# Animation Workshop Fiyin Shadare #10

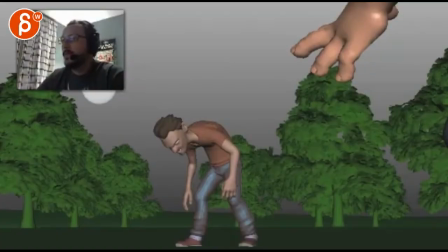All right, let's check this out.
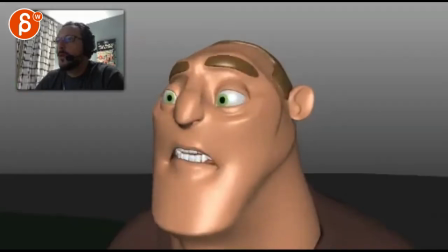Cool, that looks very cool. All right,
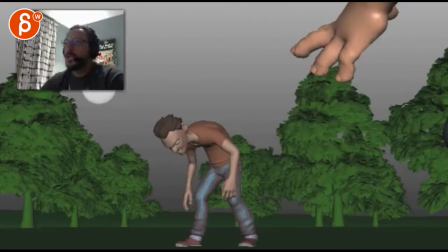neat. All right, my impression was that this is super cool. Gotta get this guy going at one point, but I think this This is looking very cool, very smooth, nice action, clean silhouettes.
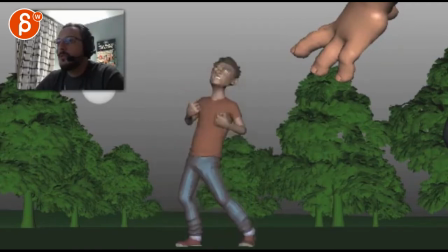I wonder if at this point, I know it's a bit tricky, but I'm just wondering out loud if there's anything to show.
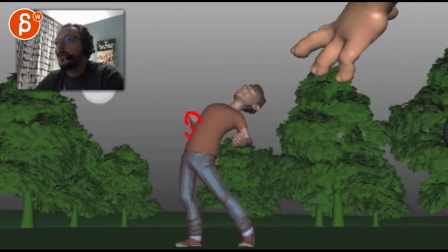It's so weird, this just seems like a fist growing out of what's going on there and I know that if we have, you know, if the arm is back here and we have it come out here, you just have like a stump coming out. So I'm not sure if you have to go further and see more of the arm to do that type of thing.
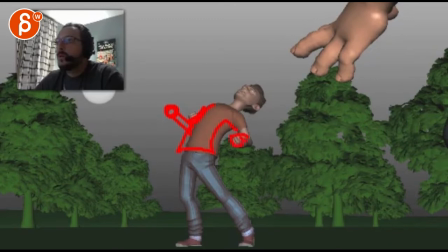This guy a bit lower. You know, one of that will end up being a bit clearer than just a nub, nubby nub coming out there. That's just for this part though.
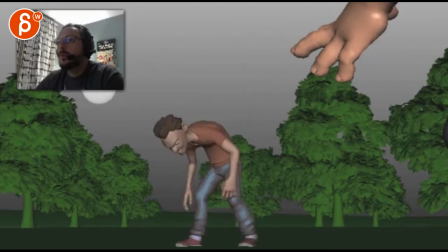It was just cool. In this pose, once you're here, there's a slight feeling of... you're doing all this here, right?
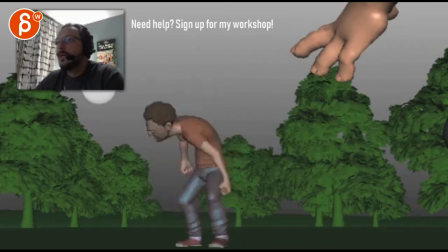I'm looking at the feet as well, so you're doing all of that, and it feels like you're really rotating, it's really far over this way, right? Such a rotation there. But then at the same time, it feels like well that point that knee would really point more that way.
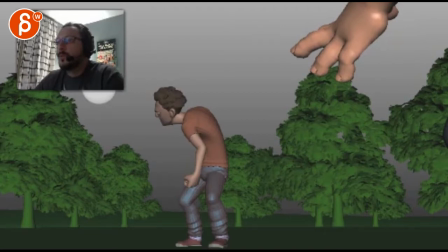So it would be, you know, a way of... There's something about this leg just being always so stuck to the ground. It's almost like you would shuffle with this leg around and take a step with the other one. There's something about this section that you can see if I scrub through.
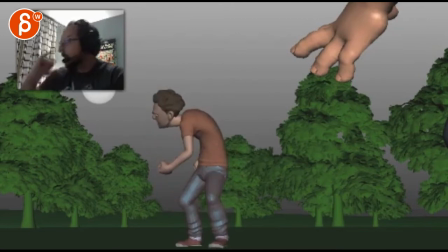The feet are totally locked and there's so much rotation in the upper body and it feels like he would do a little bit of a step or something in there to get away from that locked feel rest is cool though i really really like
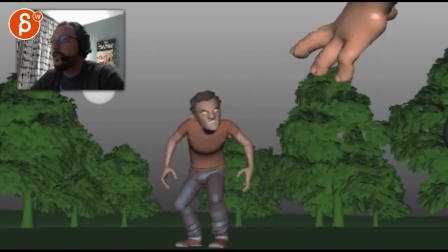that shot this thing to me just feels like there's so much like the moment he goes looks at him i think to me that's when those fingers will go from the relax pose to um what you have here right
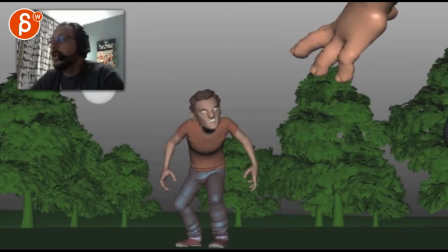and then after that it feels like you want to bring that hand almost back a bit it's my hand so it goes back a bit
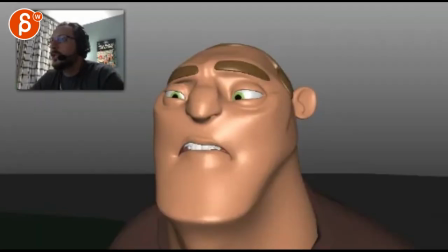this way so that once you cut into this shot that guy is you know it's so centered that it would actually be his eye will be here and nose and eye and he would actually move over so that he ends up
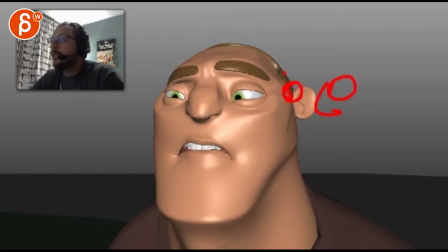being here almost right that's my guy so as he does all this massive move through here
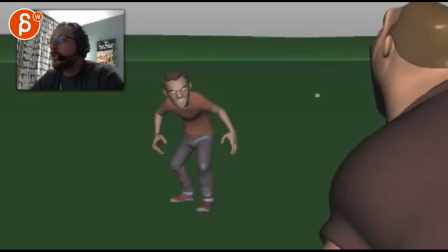it's actually all while he's taking a couple steps back it just feels like there's so much
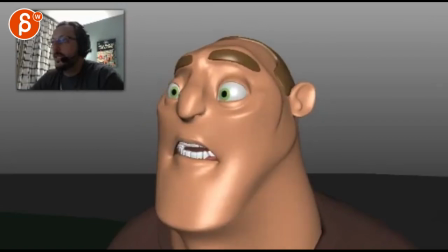awesome energy in action then we cut to this and it's just kind of there and then he does this thing
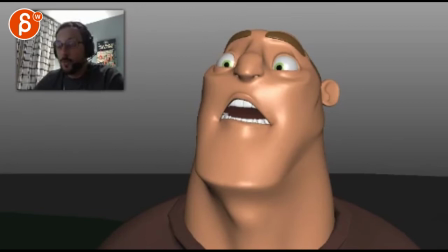where it just feels very isolated it feels like this goopy moment of already going back going holy shit
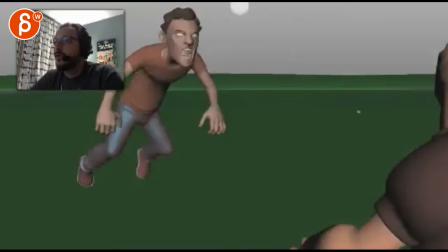that's all cool this
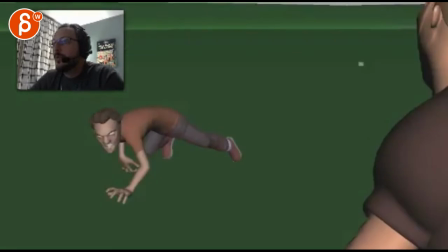I'm not so hot about mainly the camera work because I buy all this some good action there you're gonna have
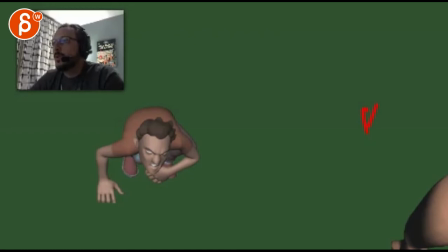to I would add some you know blades of grass coming out and some pieces stones or something you know so we can so it's not just green we can see stuff moving in the frame to understand the camera move but then once you get to this
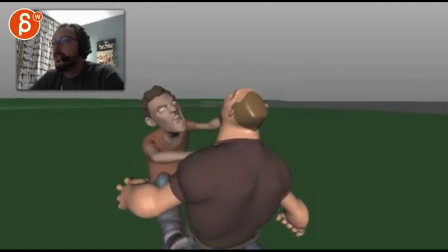this feels like a massively sudden fast
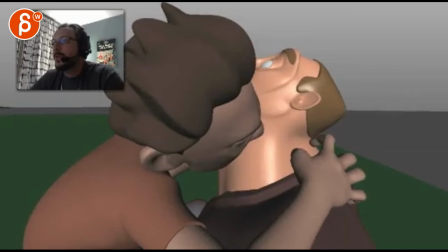translate that feels just a bit weird like
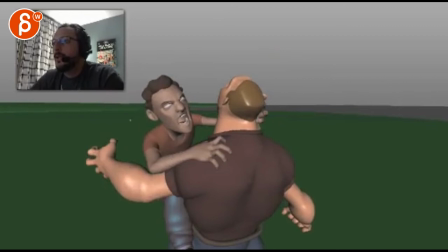to me it feels like you can get to this and then throughout the action of him biting down and everything you got the big guy actually turning clockwise in Y so that because of the rotation of the body you end up with this angle and then you could just go from
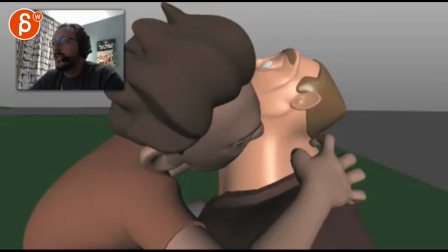you know, from this cut to this you know, like we it gets on the thing, guy turns around and then we cut to a close up
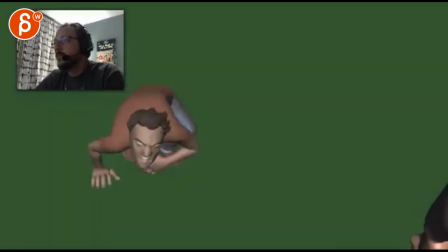that's that and then you continue the action it's just something about this feeling very CG where the camera just really transiting super fast
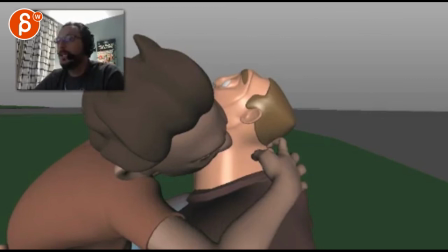am I alright? that's kind of it thank you All right, there's an email, you can sign up, you can start whenever you want, you can submit whenever you want, you get 16 submissions. Either way, a like and subscribe would be awesome. All right, thank you.